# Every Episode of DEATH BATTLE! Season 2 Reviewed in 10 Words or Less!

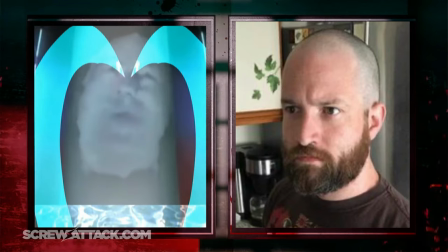[40:52]
I think we all had a feeling that this guy was a floating head in a tube all this time who's been using an avatar to interact with us Darkseid style,
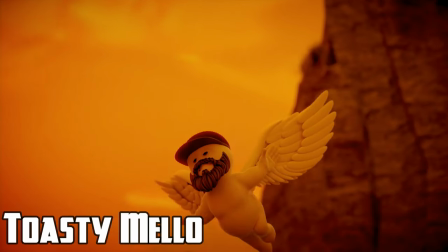[41:00]
but it is nice to see it finally confirmed. Molly does a good job overall.
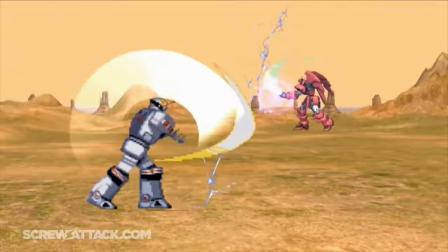[41:05]
There are some great moments like the Mega Tiger Zord beatdown, cool swordplay, and Epion's lightning-fast moves.
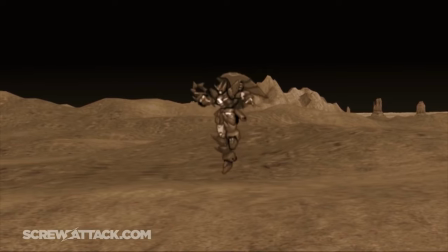[41:10]
But it also feels kinda divided by the story beats, especially the whole Future Vision scene.
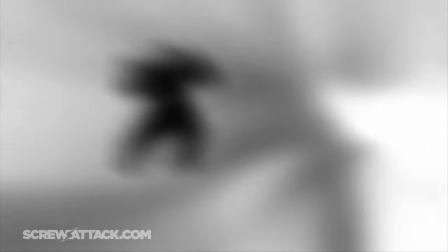[41:16]
Italy serves as foreshadowing to a death that's not bad for a black and white explosion, but this is a 5-minute fight that felt like it could have been 2.
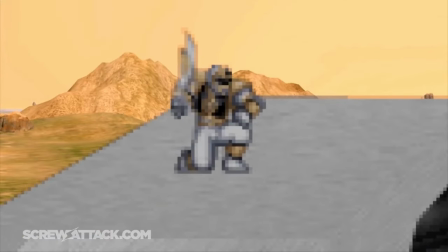[41:23]
I don't know, I feel like even if I was a fan of these franchises, I still wouldn't see it as anything other than okay.
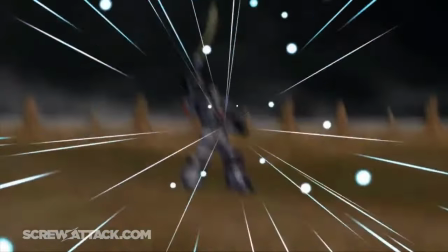[41:30]
The audio quality is all over the place, the fighting is disjointed, and the dialogue feels less like a tribute to the cheese and more so a quirky commentary of it.
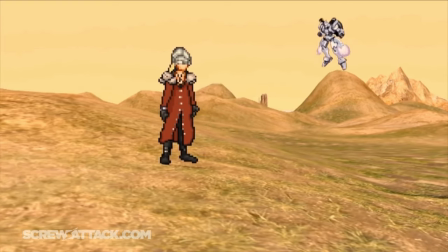[41:38]
Sadly, I couldn't come around on this one quite the same way I did with the last giant battle.
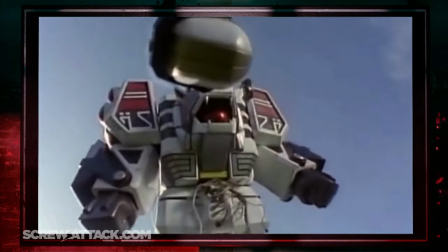[41:42]
Also, they say Rito Revolto could overload Tommy's connection to the Morphin Grid, even though earlier Boomstick said the Mega Tiger Zord never lost.
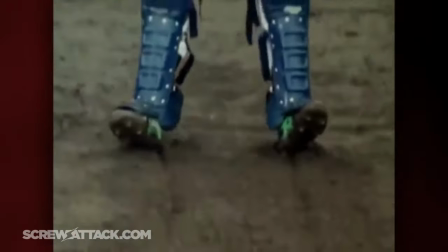[41:49]
Liar, liar, lazy writers. Okay, that was actually kind of funny.
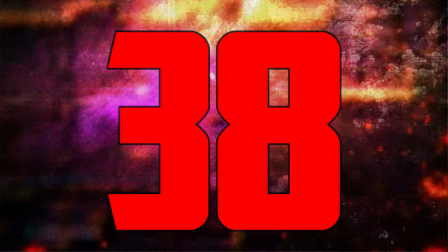[41:54] Welcome to hell.
Ryu versus Scorpion.
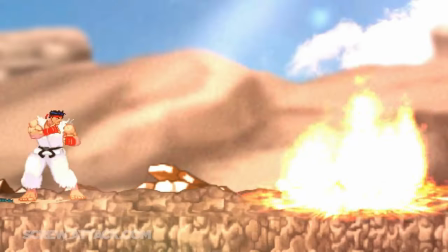[41:58]
No, I'm not gonna question why they decided to do this instead of Ryu versus Liu Kang, because I'm too happy to finally get back to the kind of episode that's my bread and butter.
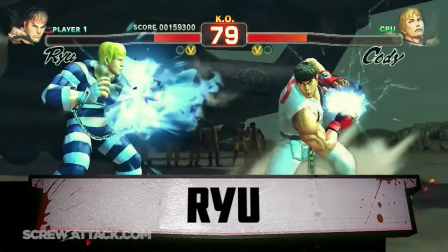[42:06]
Just two simple icons of fighting games.
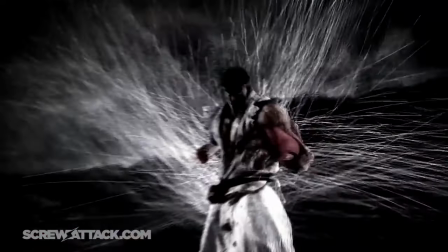[42:09]
And while the whole Street Fighter versus Mortal Kombat thing was definitely played out by now, I would posit this as the best one of the bunch.
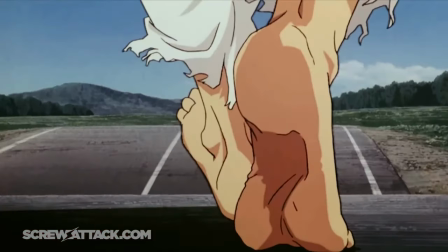[42:15]
A big step up from Nick's last directing job. Both analyses are great at walking me through their stories.
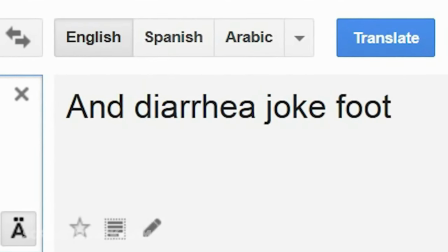[42:21]
The diarrhea joke food bit has stuck with me throughout most of my formative years.
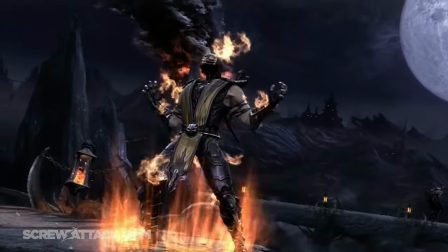[42:24]
And as outdated as it is, the dubstep music sting was surprisingly effective as a transition from Scorpion's tragic origin to the cool, goofier shit he could do now.
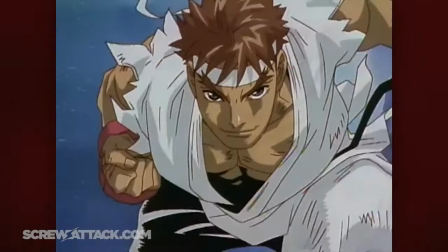[42:32]
Ryu's segment definitely could have toned it down on the Star Wars parallels, but the callback to Akuma's finger painting and Charlie Brown's Scorpion cancels it out.
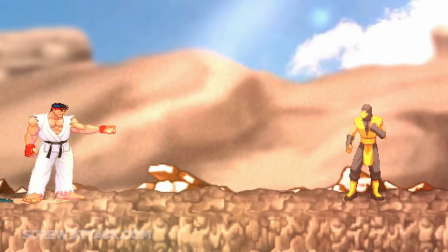[42:40]
And so does this fight. I could not be happier that Zack is back. It feels like he had a lot more freedom here to go ham with the choreography.
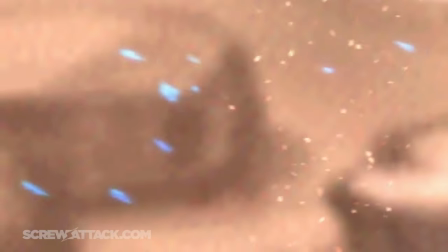[42:47]
Not many sprite fights have the best hand-to-hand fighting per se, but this is an easy exception.
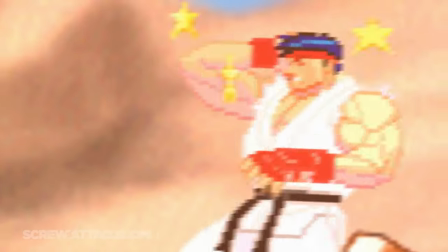[42:52]
These two match each other blow for blow and are constantly one-upping each other on advantage states and combos.
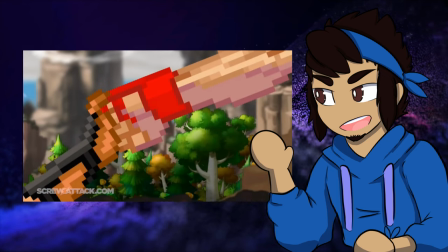[42:58]
The first portion is good stuff, but once we get these two close-up portraits, which I'm pretty sure are the first custom ones of the show,
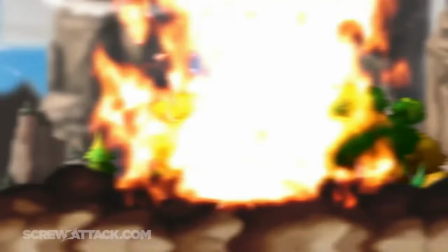[43:03]
not bad in that regard, Scorpion brings the fight to hell and shit gets even crazier.
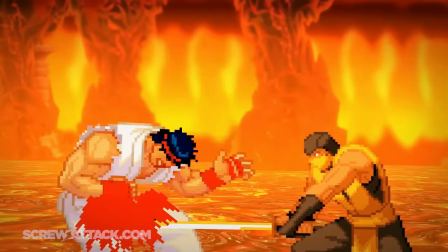[43:08]
I love this frenetic teleport combo being timed with the music, and even though there's no custom voice acting, these sound bites work great as banter.
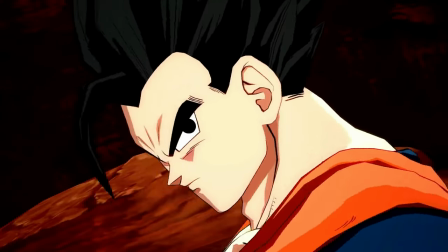[43:15]
Apparently some of these clips on Ryu's end come from Gohan, which, hey, props for creativity given they share the same voice actor. Neither of us have reached our full potential.
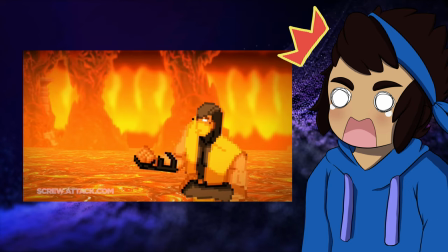[43:24] as if that matters.
Damn, a little out of character for Scorpion. Cause that was ice cold!
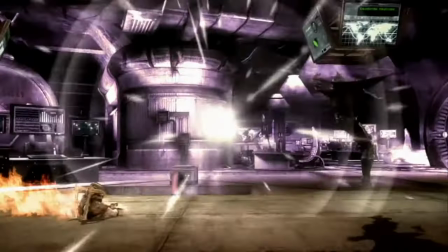[43:30]
And yes, that faint sound you hear is indeed the clashing theme from Injustice. See why custom voice acting is the norm these days?
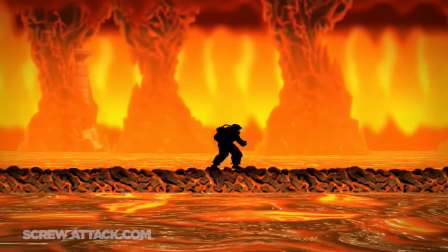[43:36]
But that sassy comeback was not as chilling as the evil Ryu transformation.
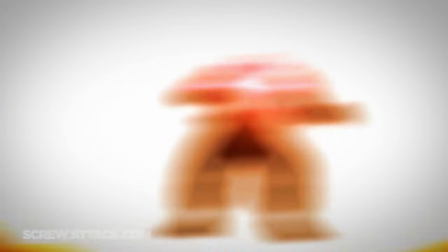[43:40]
It's not just the music shift and effects that sell me on the power,
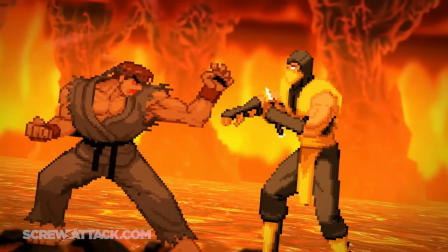[43:44]
but the fact that Ryu punches a fireball and shatters a sword simply by blocking, whereas earlier he had to dodge.
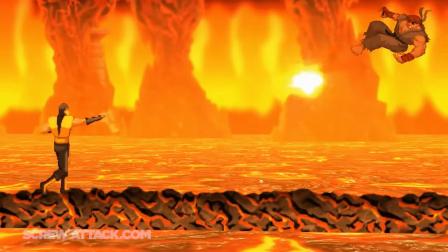[43:51]
While Scorpion gets back up and dominates pretty handily, even this could be explained away by the NetherRealm power-up,
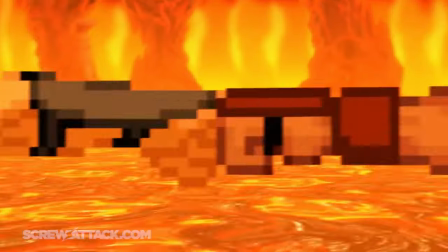[43:57]
turning the fight into this intense battle of power creep, both fighters trying their best not to reach their limit first.
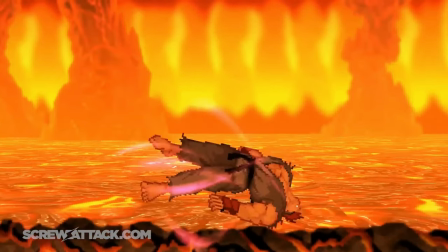[44:03]
And once the flame of battle burns its brightest, it unfortunately fizzles out by the end.
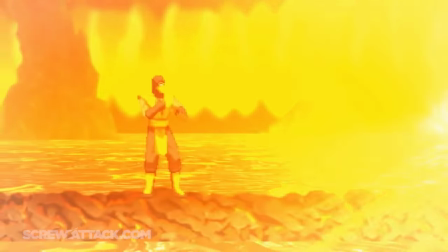[44:08]
Not only was the power of nothingness a big ball of nothing, Scorpion's comeback is somehow worse.
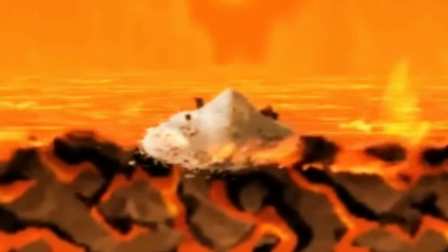[44:14]
It's not just an underwhelming disintegration death. Why, hello, fellow PNG. It kinda ruined Scorpion's character too by making him into a goofy skeleton.
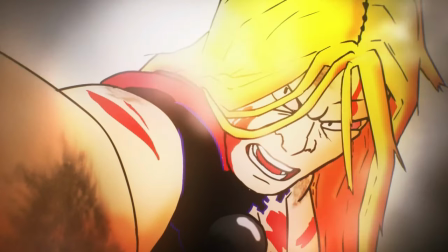[44:23]
Oh man, if they did this fight today, Hanzo would still have bits of skin hanging off, bloodied bruises, and a creepy-ass skeleton face.
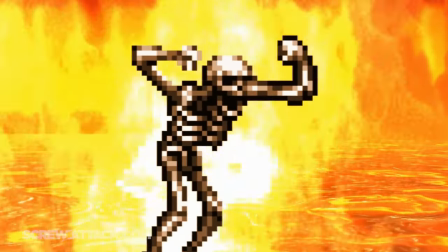[44:29]
Also, does anyone else hear toes instead of bones here? The ending may not be that great, but the rest was exemplary.
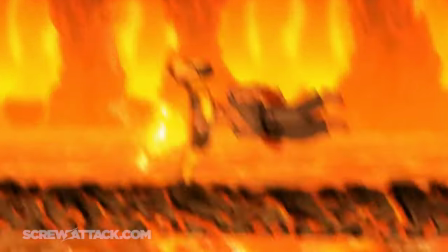[44:37]
Even though it uses some of the move spamming I complained about before, the faster pace and intense vibes more than make up for it.
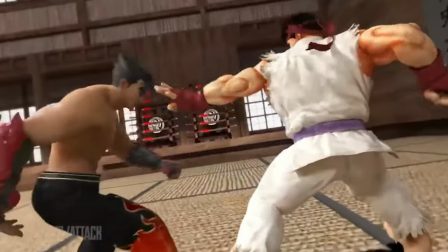[44:43]
I'm still gonna campaign for Scorpion to get a run back like Ryu. How could you people not vote for this?
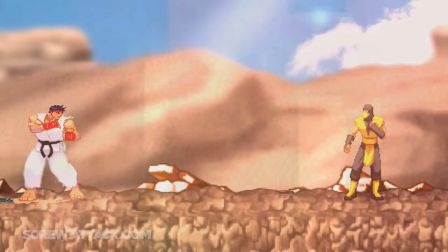[44:48]
But even now, I consider this one the gold standard for fighting game episodes.
By the way, he should be saying that he's not me, okay?
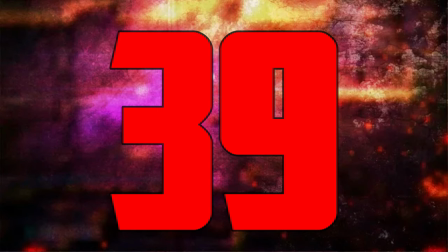[44:56] Because I came out, like, way before he did. Nah, I'm pretty sure you're Deadpool. Look into the camera and say something inappropriate.